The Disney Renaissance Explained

There's no songs, no Princesses, no fairy tales They're just throwing stuff at the wall and hoping it would stick and in the meantime suffering some pretty massive personnel losses. Namely a guy named Don Bluth, a Disney animator who left Disney and took with him about 20% of the other animators at Disney to found his own company, Don Bluth Productions. And they immediately started churning out heavy competition in the form of The Secret of NIMH, An American Tale, and The Land Before Time, all of which beat their Disney competition at the box office. Meanwhile, back at Disney, they released a film called The Black Cauldron, which cost them 44 million dollars to make and only earned back 21. That is a loss of 23 million dollars and it puts the future of the animation department at Disney in jeopardy.
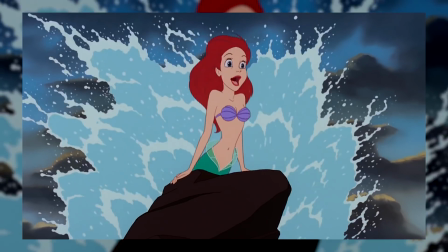(4:58)
But then came The Little Mermaid, directed by John Musker and Ron Clemens. These two had recently worked together on The Great Mouse Detective, which ended up making enough money to save the studio, and it was immediately succeeded by Oliver and Company, the studio's most successful film in over a decade. But that brings us back to The Little Mermaid, which Walt Nisdy's studio chief, Jeffrey Katzenberg, was convinced wasn't going to do that well at the box office because it was a girl movie. But oh my gosh, was he wrong? Because The Little Mermaid changed everything, bringing in $84 million domestic, Disney finally found their formula, and it took off.
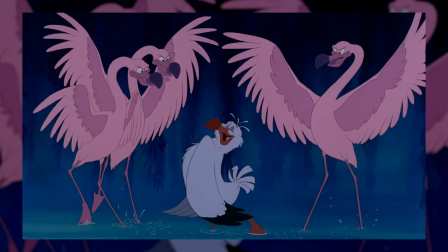(5:36)
Clements and Musker designed The Little Mermaid to feel like a Broadway musical, with its huge musical numbers being the tent poles of the whole story. They also reintroduced the princess trope and put her in the ocean, which by its very nature gives you an immense sense of scale. And all of these things would go on to be trademarks of the Disney Renaissance. So now let's talk about the movies themselves and all the cool different ways they are connected, starting with scale.
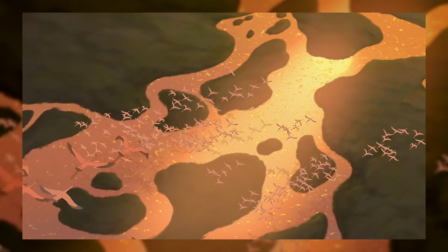(6:03)
Unlike their predecessors, the Renaissance movies make sure you know the size and scope of the adventure about to happen early and often. And they do this by establishing massive worlds for the characters to exist in. And giving you such a vast space accomplishes quite a bit of things all at once.
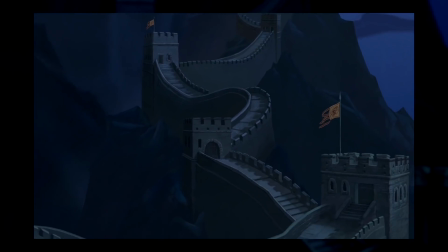(6:22)
It lets you know how far reaching the decisions of all the characters could reach.
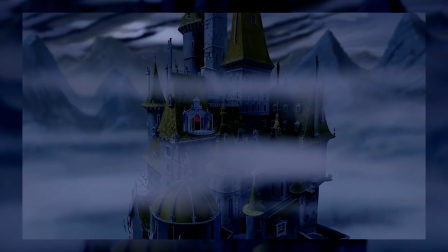(6:26)
It shows you what's at stake and demonstrates the size of the challenge our heroes are about to have to overcome.
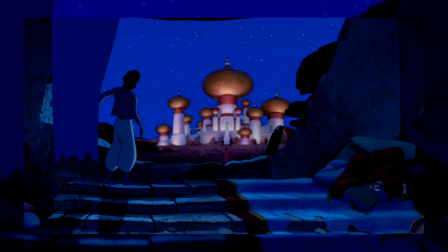(6:32)
When Aladdin looks up at the palace, it's easy to understand how insignificant he and everyone who isn't the royal family really is.
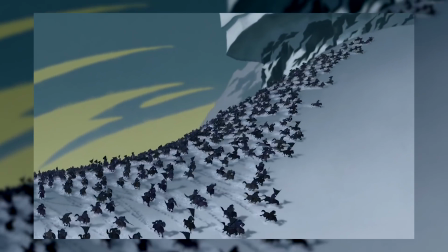(6:41)
When Mulan sees a mountain-sized army charging down at her and her few remaining comrades, you understand the kind of danger they are in.
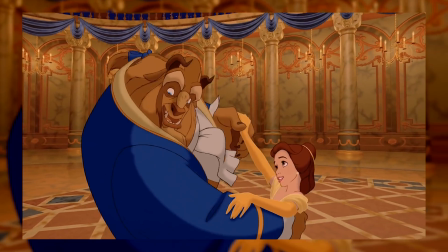(6:50)
The glamour and size of the ballroom in Beauty and the Beast shows you how grand of an
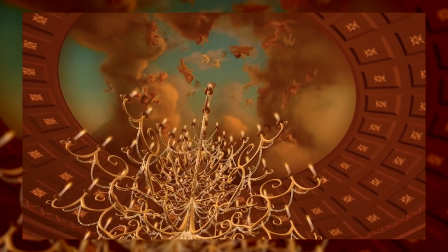(6:56)
effect Belle has had on the beast and how much of a change she's had on the castle,
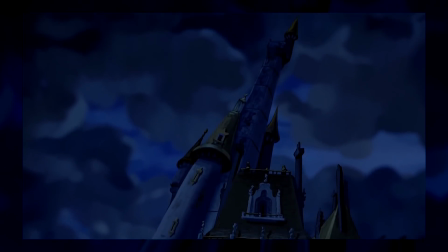(7:01)
which until very recently was quite run down.
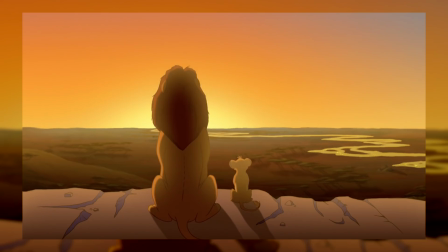(7:04)
But probably my favorite has to be this one right here in The Lion King when Mufasa is showing Simba the kingdom.
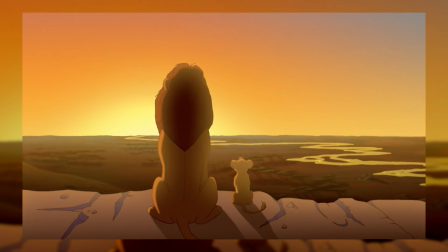(7:11)
The kingdom itself is massive and wide, but the way Mufasa is framed, he appears even larger. The true king of it all. Next to him, however, is his small cub, Simba, who by comparison does not look up to the task.
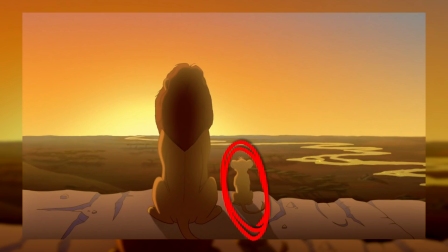(7:26)
But because he is sitting next to Mufasa, you also understand how much potential he has as well.
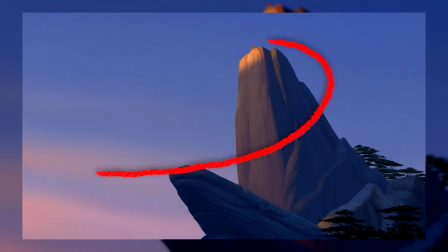(7:31)
Also, I'm just gonna point this out now. They're doing this from a top a very large rock Which just so happens to be another very weird theme throughout the Disney Renaissance. Like seriously I don't know why but Disney obviously felt the need for all of their characters to have a big giant rock to go stand on Because it's in like every movie.
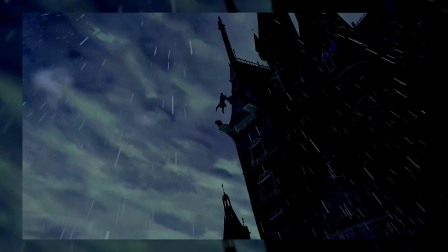(7:48)
Pride Rock is the best example, but Beast holds Gaston over one, Aladdin gets thrown off one Pocahontas poses,
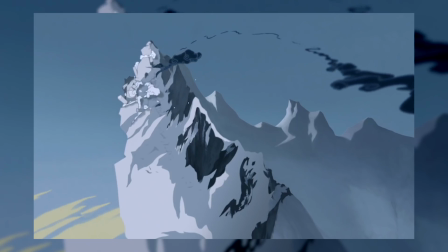(7:54)
Quasimodo and Herc sing, Mulan just blows one up and and Franklin rescues this lovely eagle from one. Show of hands, who actually already knew that that kid's name was Franklin? Mm-hmm, mm-hmm. Do you know how I can tell you're lying? Because his name's actually Cody. In any case, the giant rocks, as random as they seem, are just another tool Disney has in their belt to demonstrate the vastness of the worlds. The bigger the world, the bigger the story, the greater the adventure, the more memorable the characters. But the real magic doesn't just come from showing you the size of the world. What Disney Renaissance movies do is bring you into the world. They let you experience it and move through it in real time.
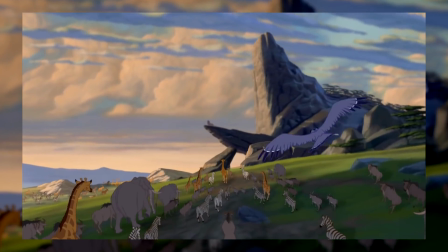(8:35)
And not just by having the scene change to different locations, but literally often following behind a swinging character or sometimes a bird.
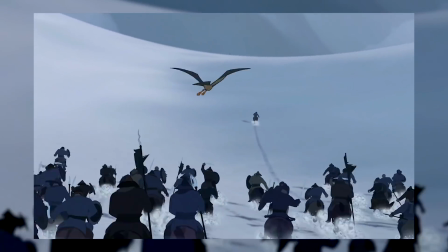(8:44)
These shots are all over the place and are often some of the most exciting and epic shots of
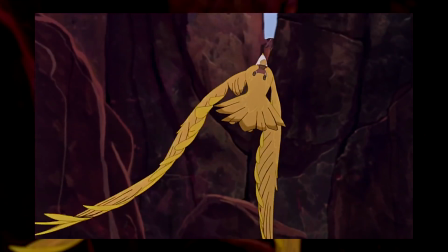(8:49)
the movie and are important because moving through the space is how they let you, the audience,
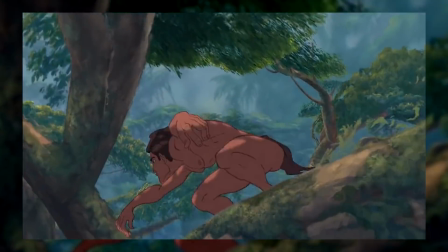(8:54)
experience the world and feel like you are truly a part of it. And these big sweeping shots also represent another aspect of the Disney renaissance, which is the utilization of emerging technology. In this case, CGI. That very mentality is what put Disney animation on the map all those years ago to be
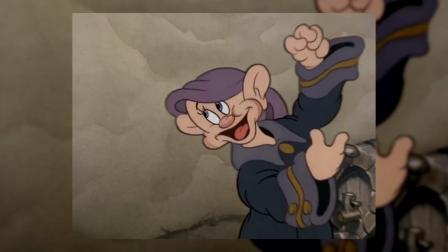(9:15)
the first studio to ever make a feature-length animated film with Snow White. Throughout the Dark Age, Disney just clung to its old ways, Utilizing new technology to try and accomplish old techniques cheaper
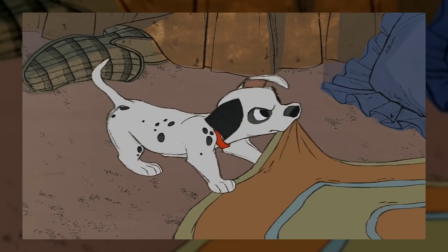(9:29)
and faster And this is why a lot of those movies end up looking scratchy or else have a lot of really heavy black lines The Renaissance on the other hand took a different approach rather than trying to cheapen old ways They embraced new styles of animation their first big success with this actually came before the Renaissance
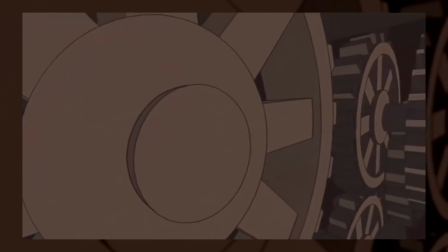(9:46)
Started in the great mouse detective where they use CGI for the iconic gears inside of Big Ben And while that was extremely effective, future movies wouldn't just experiment with CGI in single scenes. They would put it front and center in the middle of the most epic moments.
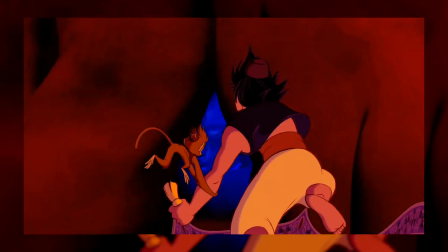(10:04)
The Cave of Wonders and the Escape from Within? Nailed it. The ringing of the bells in the opening scenes of Hunchback? Nailed it. Herc fighting the Hydra Tarzan branch surfing?
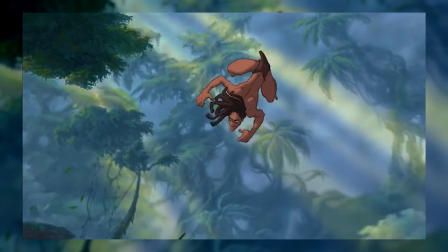(10:17)
I mean, these are huge iconic moments that aren't just enhanced by, But are also made possible by embracing new styles of animation.
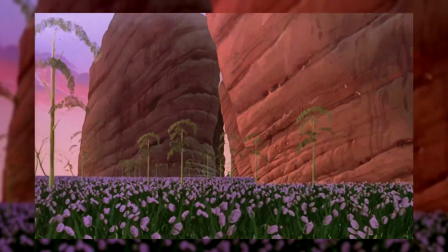(10:25)
I mean just watch this huge zoom to open the rescuers down under I mean seriously the shot is so cool. It goes on forever Okay, can I just have a brief pause to like geek out a little about the rescuers down under why does nobody talk about this movie?
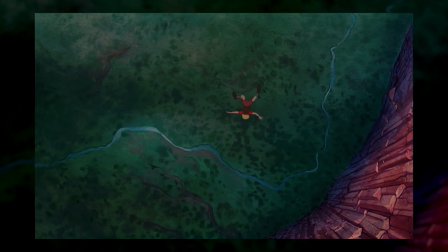(10:38)
I mean look look at this fall right here.
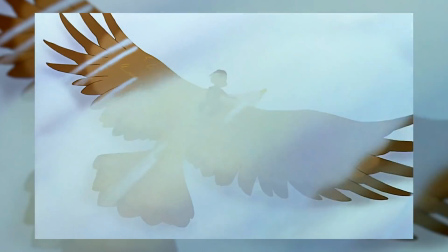(10:40)
Look at this height He looks so high up and he's riding an eagle and skating on water and jumping off of a waterfall I mean god this animation is awesome,
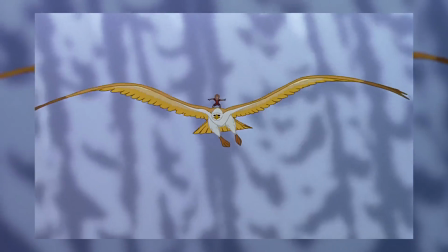(10:49)
and I'm not like cherry-picking these from all over the movie That's all of that is just in the first seven minutes. All right, that's enough of that back to cool CGI elsewhere Let's talk about the Beast's ballroom again in his big dance with Belle because this is another great example of CGI raising this scene to new heights compare it for example to Sleeping Beauty's big dance scene I mean,
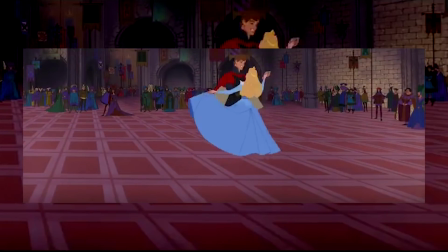(11:10)
it's just a static shot of them dancing. It's boring even the characters are falling asleep On the other hand, Beauty and the Beast feels magical and epic and huge.
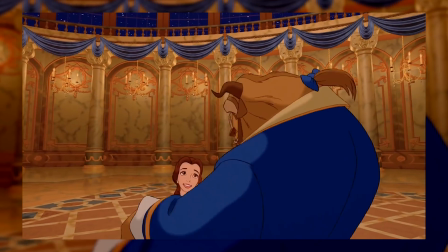(11:19)
This is the moment their relationship has been building up to the whole movie. Belle is in the yellow dress. It's like, yeah! Although I will say, just to be fair to Sleeping Beauty, that later on in Beauty and the Beast, they actually take frame-for-frame reused animation for the final dance.
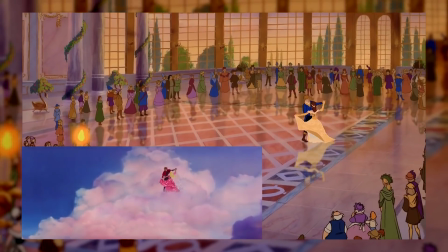(11:34)
Again, in front of just a really static, non-moving crowd. It's, you know. Although speaking of crowds, that is another area where CGI would vastly improve and to great effect.
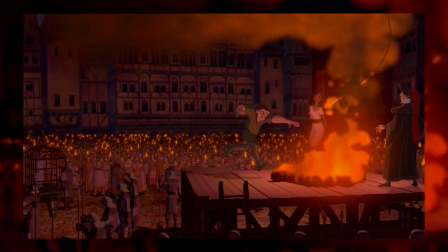(11:44)
Like when Quasimodo swings in to save Esmeralda, or when the whole country of China bows to Mulan.
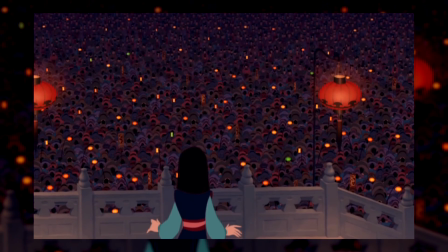(11:51)
These are huge moments of victory for these characters, and they're so memorable because Disney was pushing the envelope. But never do I think this was more true than in the case of the Avalanche in Mulan and the Stampede in The Lion King.